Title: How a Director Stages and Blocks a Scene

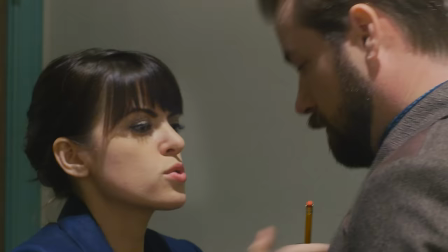Mendoza's got an army of lawyers breathing down our necks, so if we overstep this thing... Myers.
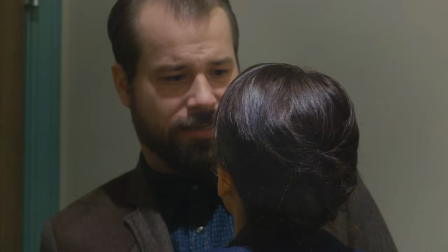Mendoza's lawyer. What about him? If Mendoza is washing his hands, then you find the soap.
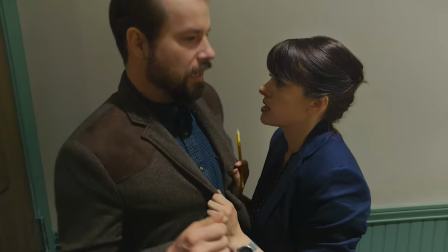Oh, okay. So put a detail on him. I want to know every move that he makes. I'll put Meme on it.
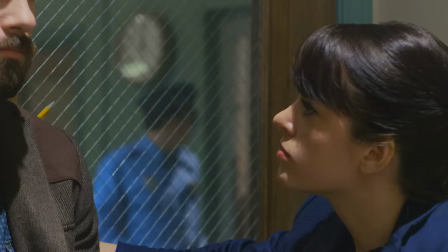If I'm right, that snake is going to lead us right to the prize. What about Jenkins?
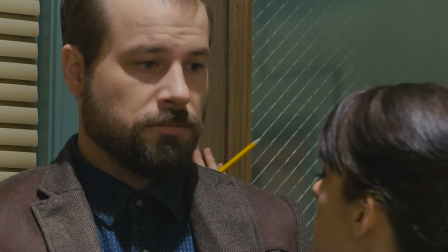Make him sweat it out another hour. Have a big showy escort take him back? He'll think that Mendoza talked.
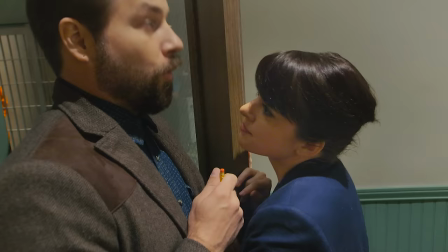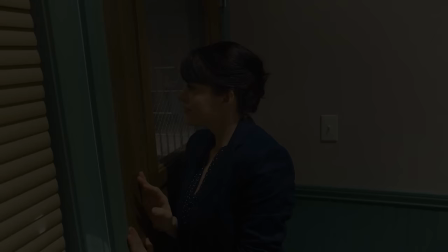First up you'll notice we went from using a cinemascope style 2.35
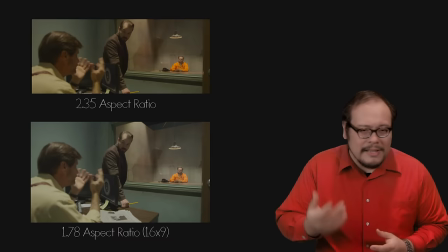aspect ratio to a more spacious 1.77 aspect ratio,
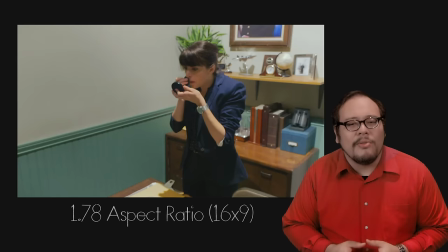the 16 by 9 television standard.
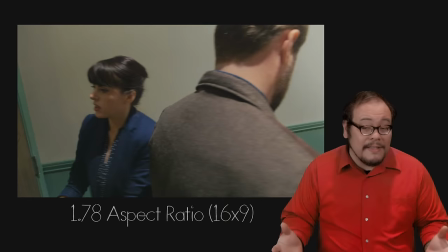You tend to see many comedies employing a less wide aspect ratio and offers a little more vertical space for actors to work with. Because of this, it feels a little friendlier. The other obvious choice change was the music which certainly adds a more light hearted feel to the scene.
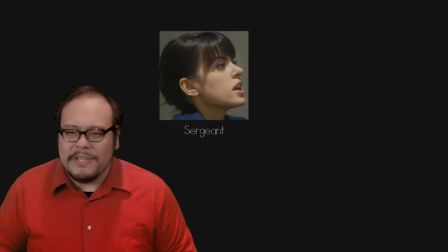Having just shot the one-er, I really wanted to block a scene that had a lot of movement.
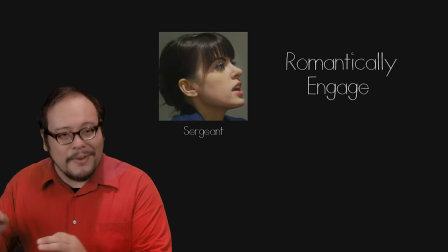The sergeant's objective here is to romantically engage the detective, but still do her job.
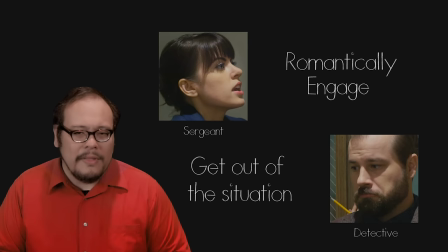The detective's objective is to just get out of there once he realizes what's going on.
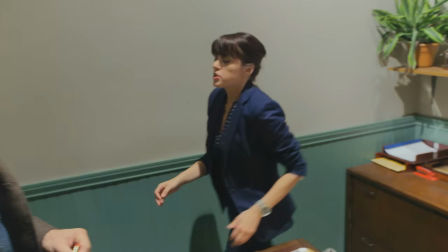One thing I really like to play with is reversing eye lines and positions. In the beginning of the scene, the sergeant circles around the detective.
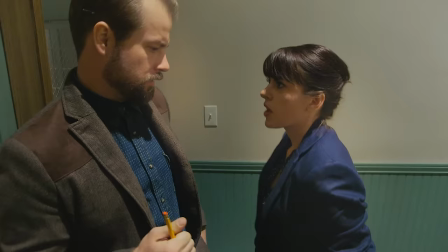He's constantly turning to follow her creating this power dynamic between the two similar to what we saw in that one-er.
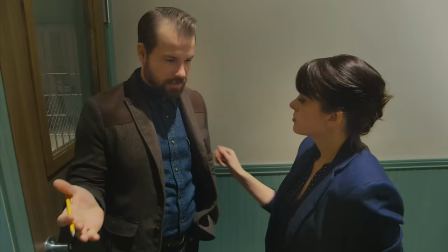As she closes in romantically, I had her move into the foreground and close the blinds.
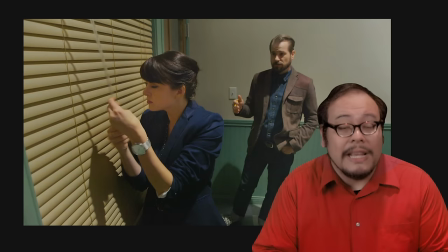The details of the case that the detective is spouting aren't really that important. I'm letting them play out in the background. What's important is why she's doing what she's doing. I let it play in this two shot because that emphasizes the subtext of the scene.
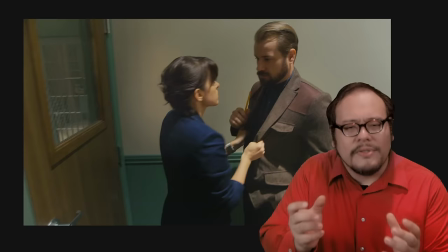Now when she returns to him we have reversed the blocking which creates a new objective for the detective.
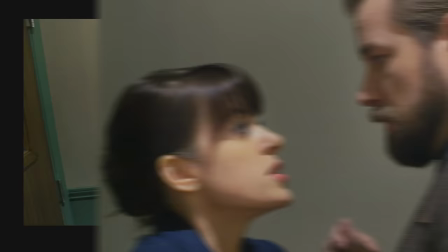He's got his orders and now he needs to get out of there. But she's in his way.
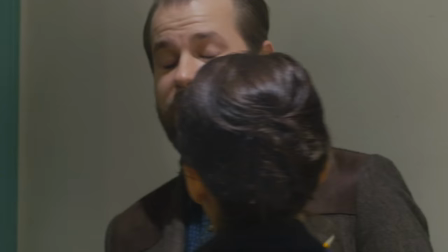So as she's playing with him he can sheepishly try to get to the door. for, this interplay only made possible because we reversed the blocking.
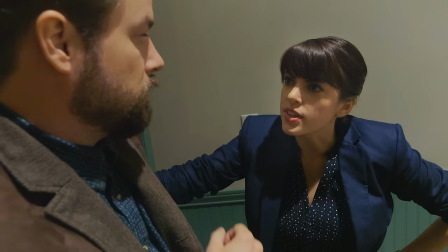Which then sets up this little door slamming joke, something the actress improvised on one of her takes.
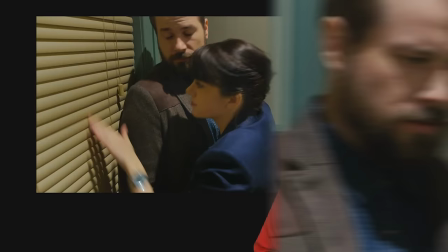So like a mouse caught in a trap, he's at her mercy. Even though the sergeant does still bring everything back to the police work at hand,
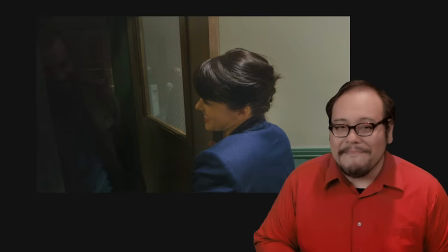she teases him at the end by invading his personal space and playing with his… pencil. Subtext. Originally I had planned to shoot a version where the detective was actually the bad guy in the case, sort of a twist on the show Dexter and used the camera to get increasingly closer and closer to his face like a noose tightening around his neck. But since we were having so much fun with the comedic versions and we needed something with a little more energy, I scrapped that idea because it felt too subtle considering what we had just done. Jacked up on free YouTube coffee and cookies we had at craft services, I let the actors all come up with a funny version of their own.
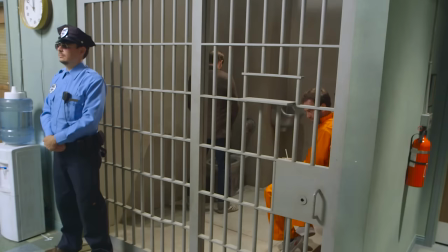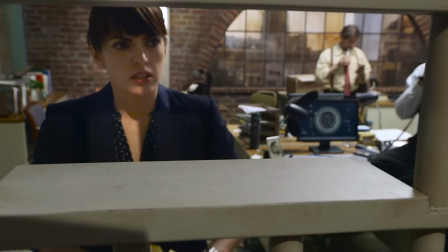Captain! Detective, make it quick, I only have a minute. What's the news on the Mendoza case?
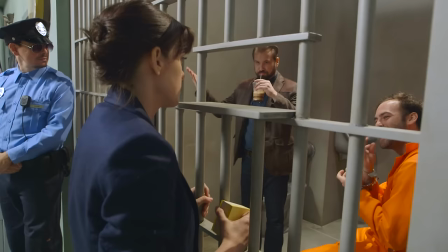Jenkins isn't talking. He has been in there for 15 hours. Exactly one hour before we legally have to let him go.
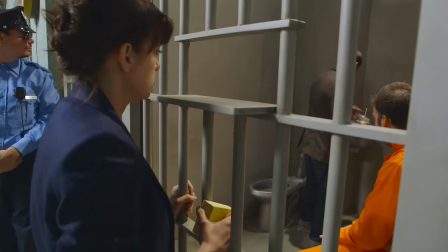And the forensics? Toxicology came back negative. The blood work is clean, there's no fingerprints at the scene, so looks like we're at a dead end.
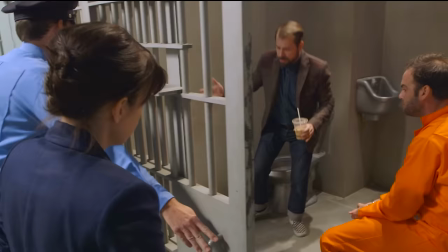I'm not a big fan of dead ends. I don't like losing. Well, we're fighting the clock here.
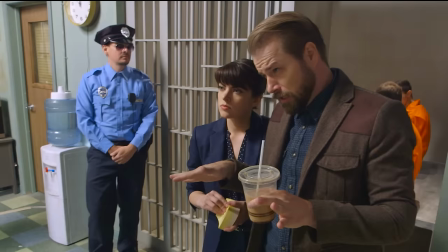Mendoza's an army of lawyers breathing down our necks, so if we so much as overstep this thing... Myers, Mendoza's lawyer.
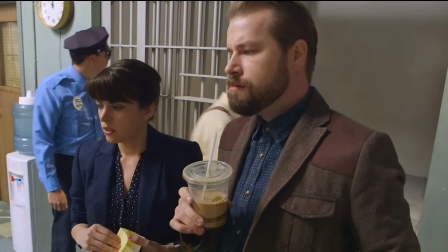What about him? If Mendoza is washing his hands, then you find the soap. That's Myers. Put a detail on him, and I want to know every move that he makes.
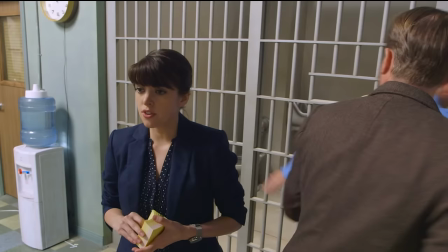Well, what about Jenkins? Let him sweat it out for another hour, then have a big showy escort take him back.
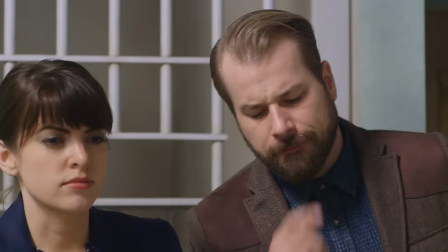Mendoza will think that he talked. Yes, Captain. Darren, keep me posted.
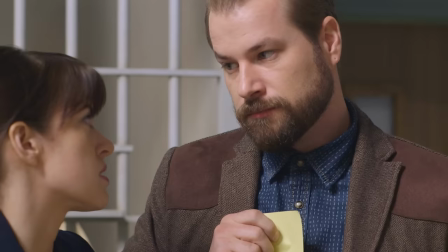Got it. This unit needs this.
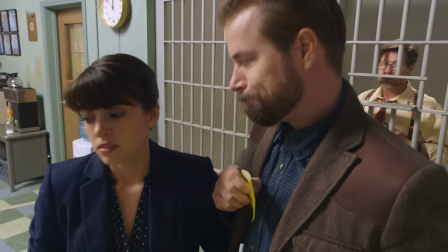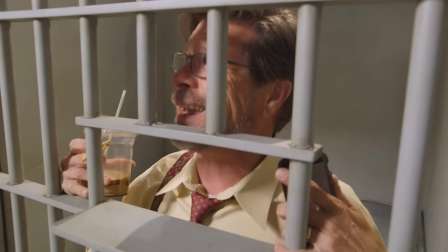I really enjoyed this version because it was a group effort and expanded the universe to include all the background actors. Because of such an intricate blocking, the camera placement really had to just be transparent, just capture it all on frame.
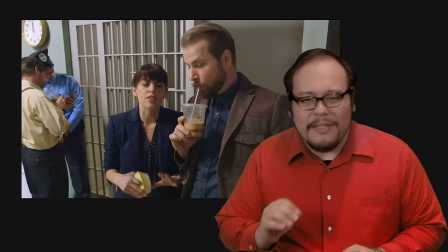Which is why most of it stays on wide so we get both the dialogue in the foreground and the antics in the background. But there's one thing worth pointing out here that I completely missed as I directed and edited this. It wasn't until I studied the scene in preparing this discussion that I even noticed it. In the very beginning, if you watch carefully, I break the 180 degree rule.
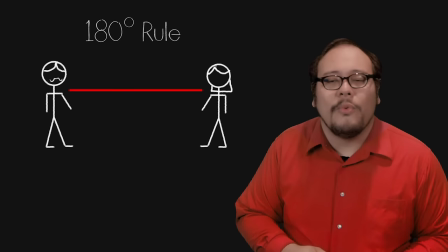The 180 degree rule states that you should create an imaginary line between the
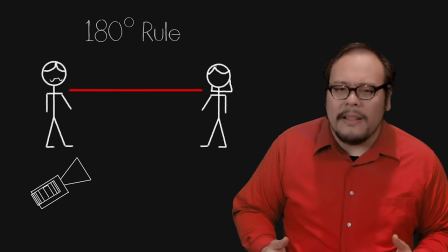actors speaking in a scene and then keep all your camera angles to one side of that line.
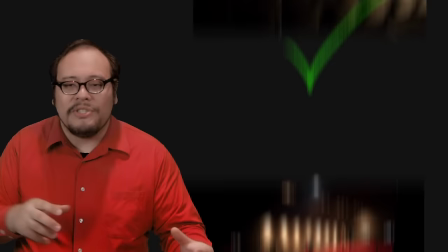I like to think of it like you're shooting a play in a theater. You can place the camera anywhere in the audience but you can't go on stage and shoot out into the audience.
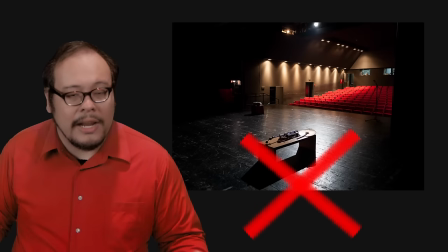That's the 180 degree line or the action line.
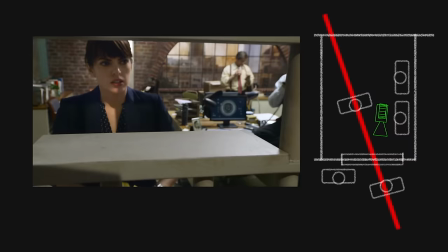So if we diagram this scene we see that the opening wide shot starts us with the camera on the bottom right side of this action line,
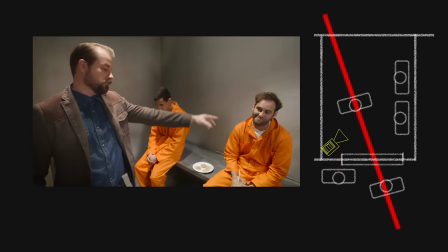the reverse on the sergeant keeps the camera on the same side, but the medium on the detective jumps the action line shooting from the top left. So why does this scene still work if I broke a fundamental filmmaking rule? Well the short answer is because if I didn't catch it until I diagrammed it, it wasn't that noticeable to begin with.
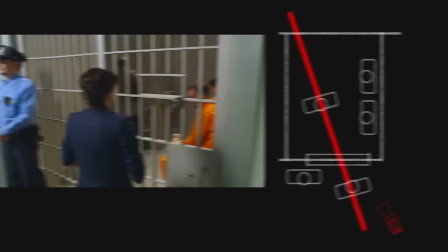But let's try to explore this just a little bit deeper. The first shot of the scene establishes the geography of the scene.
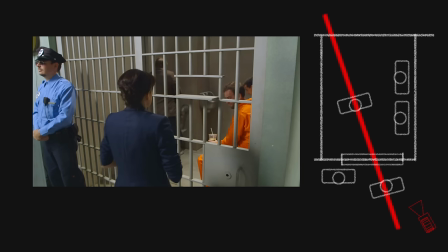If we think of this layout as our stage with the jail at the back of the stage and the bars up stage, we can imagine this as a stage play. We find that our action line is not really the one created by the eyelines at all but rather created parallel to the jail cell door.
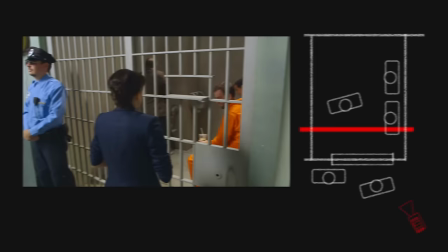If we set our action line here, we see that almost all the shots stay on one side of the the action line,
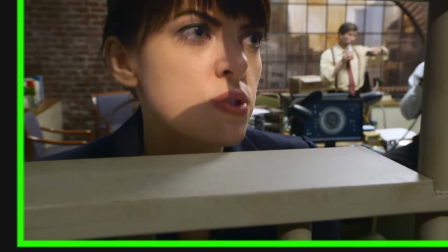all except for one angle, the reverse shot on the sergeant looking through the bars. But why is this not confusing?
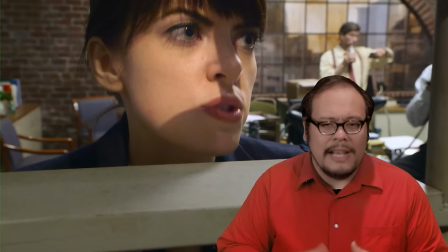Because the bars are there to give us a visual clue about where she is in relationship to the set. In essence we have been conditioned to understand that this is a reverse angle.
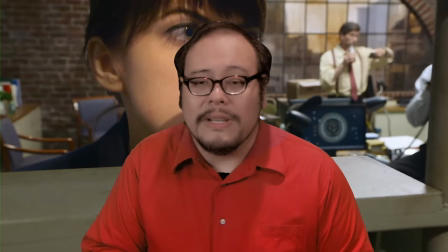We don't register it as off because there's no visual clues that tell us that it's off. Remember that the purpose of the 180 rule isn't that you have to have your cameras on one side of the action line, it's there to keep you from creating confusing or jarring edits. But as you experiment more with blocking and camera movement, the action line will pick up and move and there are times when you can cheat and get away with slightly fudging it. I'm sure we will get into the advanced implications of the 180 degree rule in a future episode.
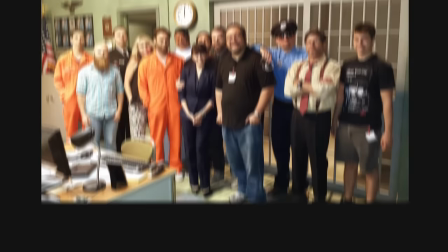I would like to thank all the cast and crew for helping us put together this little
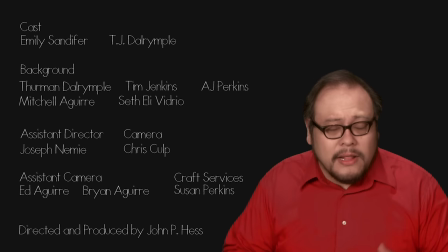film filmmaking demonstration and the folks at YouTube Space LA for their generosity. Filmmaking doesn't end with the script. A lot can happen beyond the page and each choice that's being made whether that's to stand on one side of the table or the other can create deeper and richer context to your film. I'm not saying the script doesn't matter. You can have a great script and a lousy movie but I doubt the reverse is true.